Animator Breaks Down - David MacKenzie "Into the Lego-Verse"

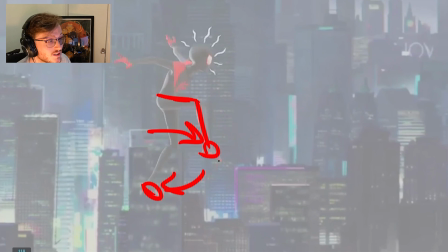[32:53]
You don't have to do this with just legs. There are many other ways to do this. I will say that this pose,
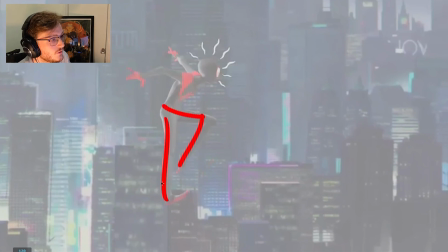[33:04]
if you look at the legs onto the next frame, they look very similar to each other in terms of position, but the legs are swapping. So ideally in this, I would have had this pose change a little bit more, and I think you could even exaggerate it.
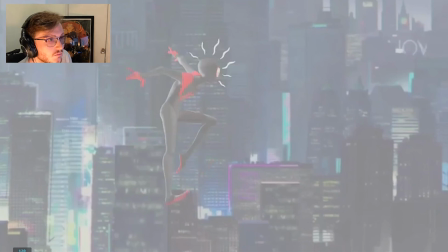[33:19]
So what I would have done is I probably would have, oh, didn't want that. I probably would have made a bigger spacing on the legs here and a bigger contrast. Maybe it's something like this.
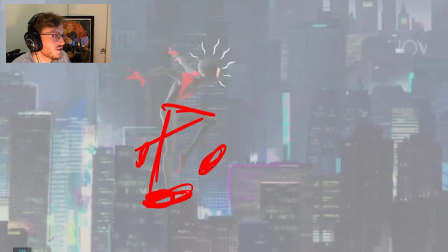[33:41]
So that and then maybe you could have like a smear or some kind of multiple on the leg so that we read the change, and then that's when this leg can come up here. So I would have delayed it slightly just so we read that.
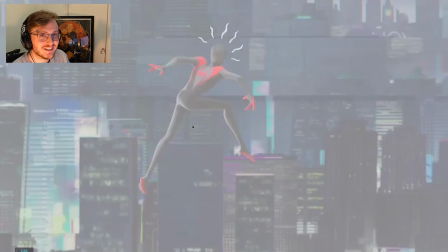[34:00]
Now he has slightly suspended our sense of physics here, because as he scrambles, he kind of does this double jump.
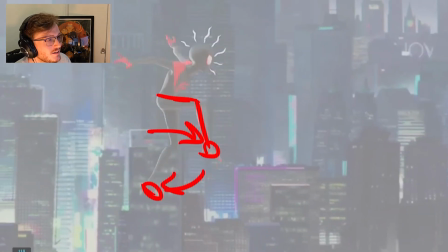[34:10]
He like kind of kicks off mid-air, which doesn't quite make sense.
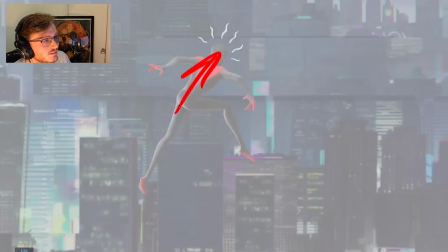[34:14]
It almost feels like a video game where you can jump out of mid-air out with nothing there, but it is entertaining to watch.
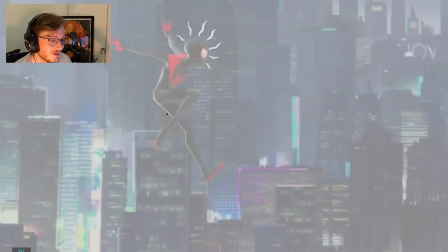[34:22]
So it makes it fun.
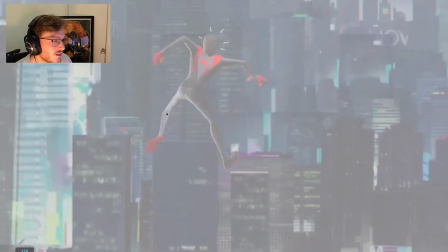[34:27]
But yeah, he does kind of kick off of nothing here.
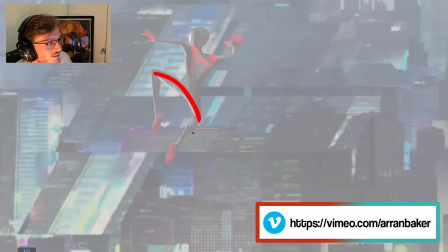[34:32]
This is a super nice pose. So this is something I mentioned about flow and rhythm.
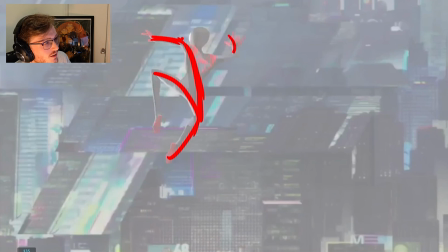[34:38]
So it feels like the arm kind of feeds through here. Like everything kind of feeds through each other nicely, which is really nice.
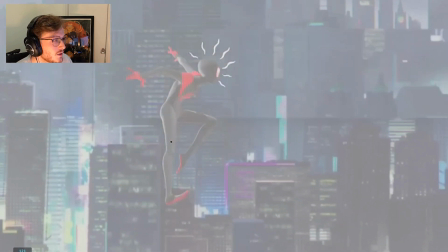[34:48]
Again, thinking about silhouettes, everything's super clear, nothing stacked on top of each other.
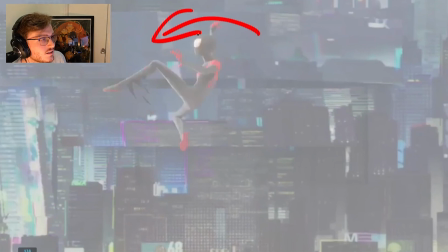[34:57]
And then again, opposing actions, this hand starts to go around this way, and then this leg starts to go this way.
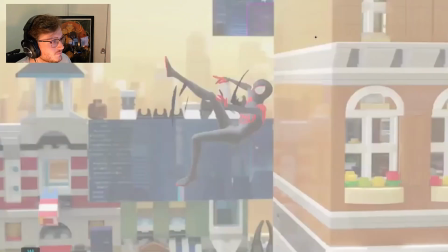[35:05]
Again, still everything's super clear in terms of silhouettes. It starts to get a little stacked on each other here.
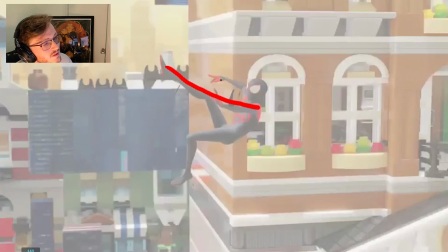[35:12]
You can see this arm kind of flows through this line. I would maybe separated those a little bit because it starts to stack a little bit there.
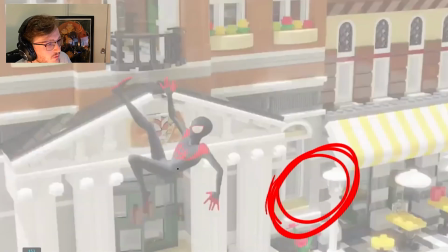[35:24]
And I think in here, I would have maybe played around with the physics a little bit more in his spine and got his head to drag a little bit more. Because his head could still be facing up this way, but I think the spine could have made it feel like the hips were now taking all the weight and the gravity was pulling on him a little bit more.
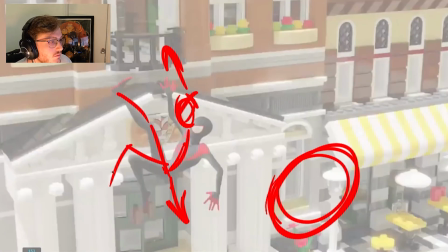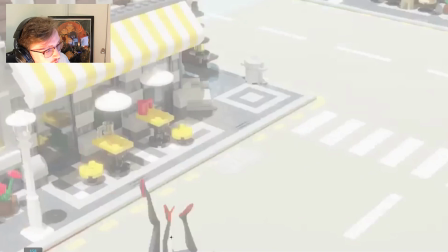[35:48]
And then we kind of lose the action a little bit here, like we lose that contact, that impact frame.
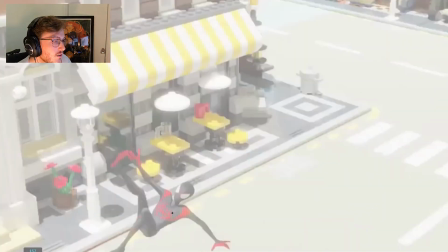[35:54]
That would have been nice to see, but he kind of rolls straight out of it very quickly.
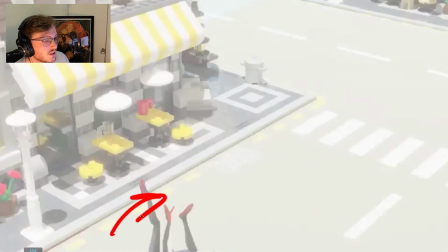[36:00]
So you can see now how the body now starts to rotate this way, and that's what leads the legs.
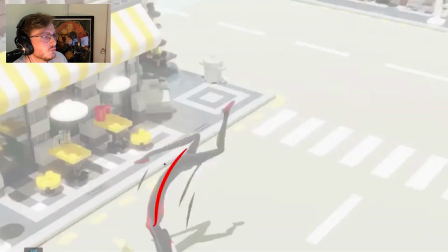[36:07]
One thing that I will say is you want to, when you're pushing and stretching the body, you want to have a sense of volume distribute throughout the entire body. And right now it feels like a lot of the stretch happens in the hips.
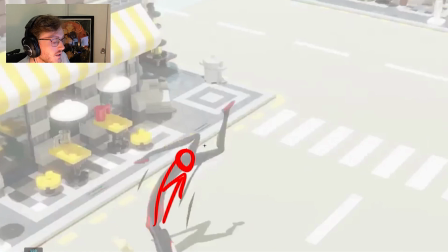[36:22]
So as this pushes this way, I would actually expect the leg to kick here. Right now it feels like the leg is a bit more passive and it's kind of overlapping the action.
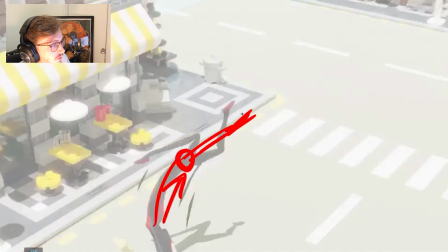[36:35]
So I would have pushed that a little bit more and had the leg kick off. So you get that really big sense of direction going forward. And then maybe had this leg kind of round here.
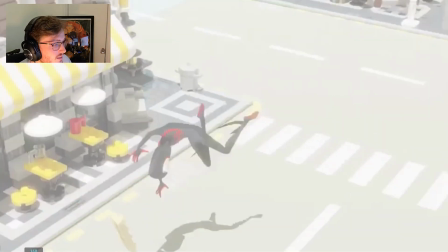[36:53]
And you see they slightly smearing the head.
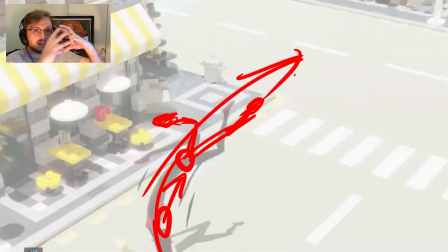[36:56]
And now because he's pushed off in, essentially you want to think of it like a slinky. This is how I think of it. I don't have any objects to compare it with. But essentially, I could do it with two objects. So I've got a coffee cup.
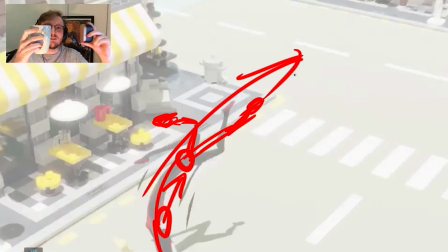[37:11]
So imagine we had a slinky. So as we stretch, like we're changing the volume.
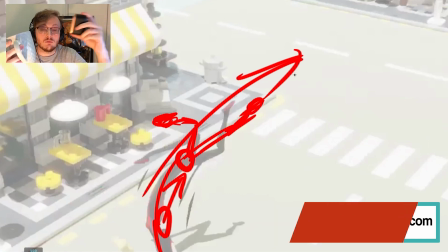[37:19]
Now as we lead the action, if we start to lead with this object, which is the lower half of him, we then want the rest to catch up.
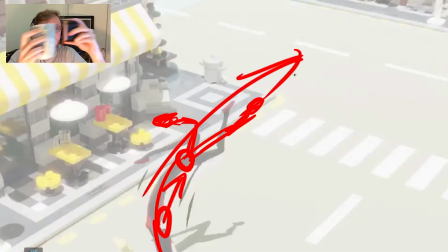[37:27]
But we want to make it feel like the volume, there's an offset between, they're not going in a unit together. One leads and then the next thing catches up. And so imagine that as the overall volume of your character.
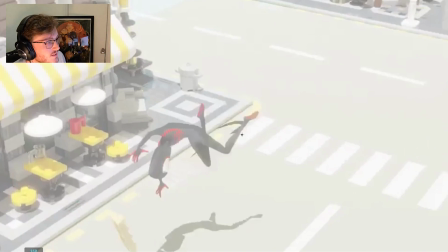[37:42]
So in here, you can see how this is now started to preserve its volume again, but the head is still stretching. So I would have done similarly with the arms. I would have kept those stretching a little bit more.
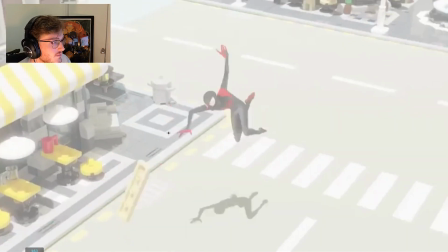[37:55]
And then it starts to maintain its volume again. This is pretty cool.
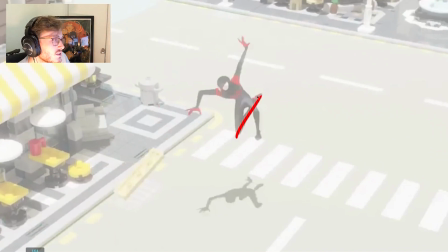[38:02]
It starts to get a little bit confusing with the silhouettes as to what's happening here.
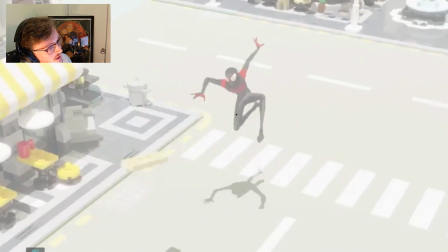[38:07]
It starts to stack on itself a little bit, but he only holds it for a little bit.
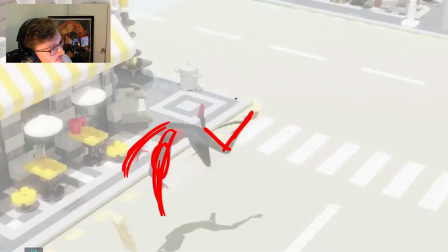[38:14]
I would have been inclined. Also, the foot starts to break a little bit here.
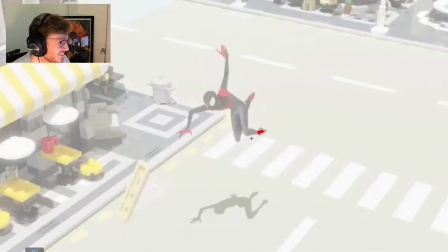[38:22]
I'm very critical with these things, just so you guys know. But I'm only doing it to help us learn from. I'm not doing this in any way to criticize David's work, because it is awesome. He's done some amazing stuff here.
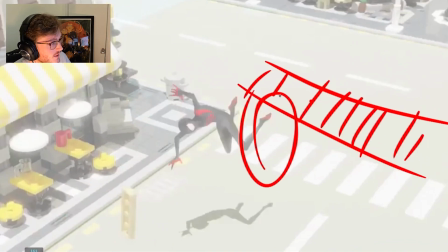[38:36]
So you can see how at this point he's dragging both the shins.
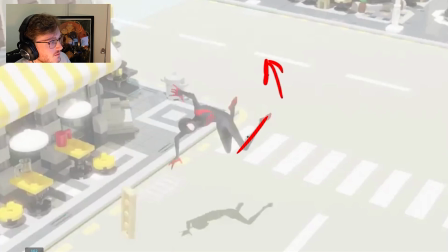[38:42]
They're both overlapping the action when everything else is going this way.
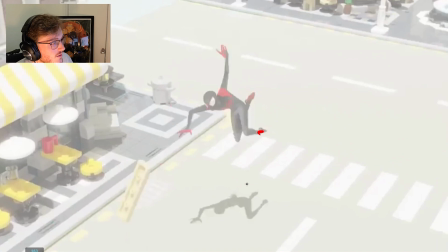[38:46]
And I think in here, I would have already started to unfold the leg a little bit more so that we distinguish between the two legs a little bit.
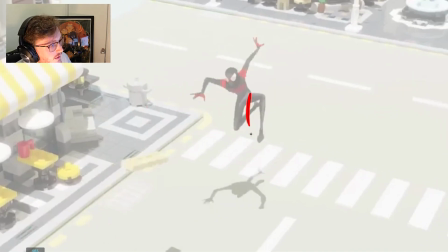[38:57]
They start to stack on each other for a bit too long. So in here, I would have had something maybe more like this.
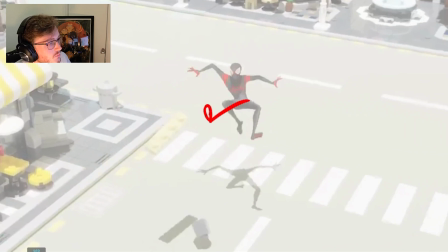[39:09]
So at this point, this leg is probably more out here, and this leg's probably more like there.
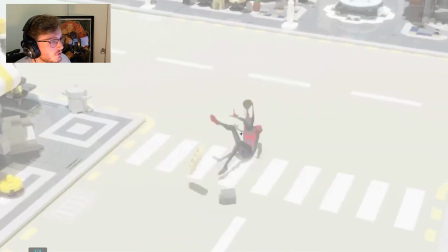[39:14]
Just so it feels like he's a bit more out of control and everything's following through. And this gets pretty crazy. So now he's starting to lead with the hips going down and the head starts to drag. But I feel like we needed to have a bit more volume stretch in the body too to justify the head stretching.
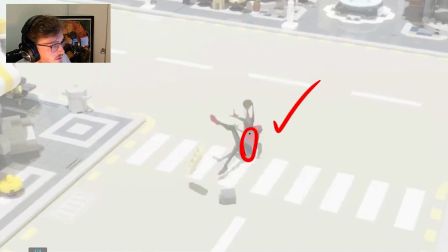[39:33]
And then this frame is where it'd be good, because now we've maintained the volume in the body, and that's when the head's still stretching.
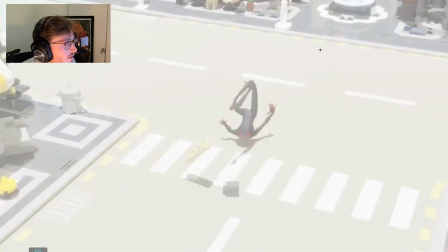[39:43]
And then he's got some crazy stuff going on here. The shadows aren't helping him too much here. This starts to get a bit stacked on each other with the lines. But he's now rolling and it gets pretty crazy.
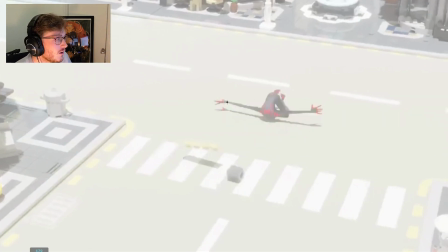[39:56]
One thing that I do really like about this part is, can you see how the arms stay out throughout this entire movement?
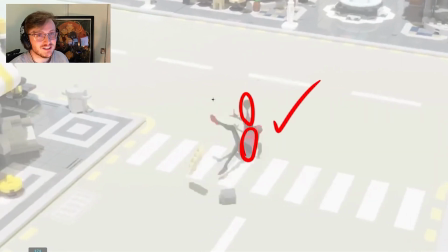[40:04]
And it's very stylized, but I love that choice because, again, it gives us something to read.
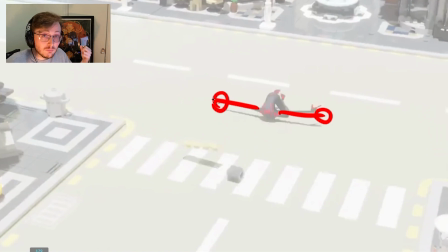[40:10]
Now, this isn't necessarily the biggest part of the body to show, but you can see throughout all this rolling, which there's a lot of texture, he's kept the arms out so that we track something as we're going forward.
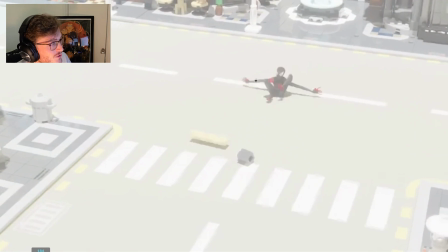[40:23]
So I love this choice. I think this is really fun. And then this is really nice sense of mechanics here, where now the body has stopped rolling, but the hips keep overshooting, as do the legs.
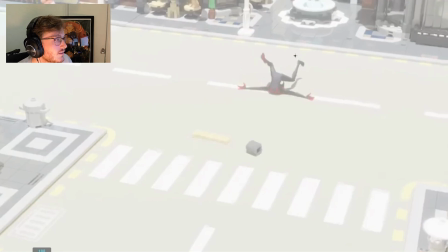[40:37]
At this point, the legs are still dragging behind. And then there's a slight overshoot and settle. We're settling in the overshoot on the hips now. And then the legs are starting to follow through the action. Again, all those principles of animation that we've been learning.
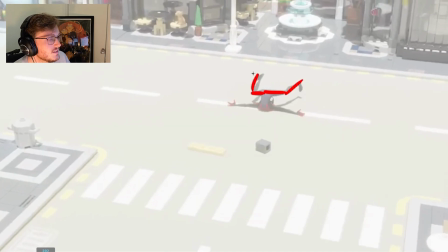[40:57]
And then there's a nice little offset on the arm, so it doesn't feel like everything's in a unit.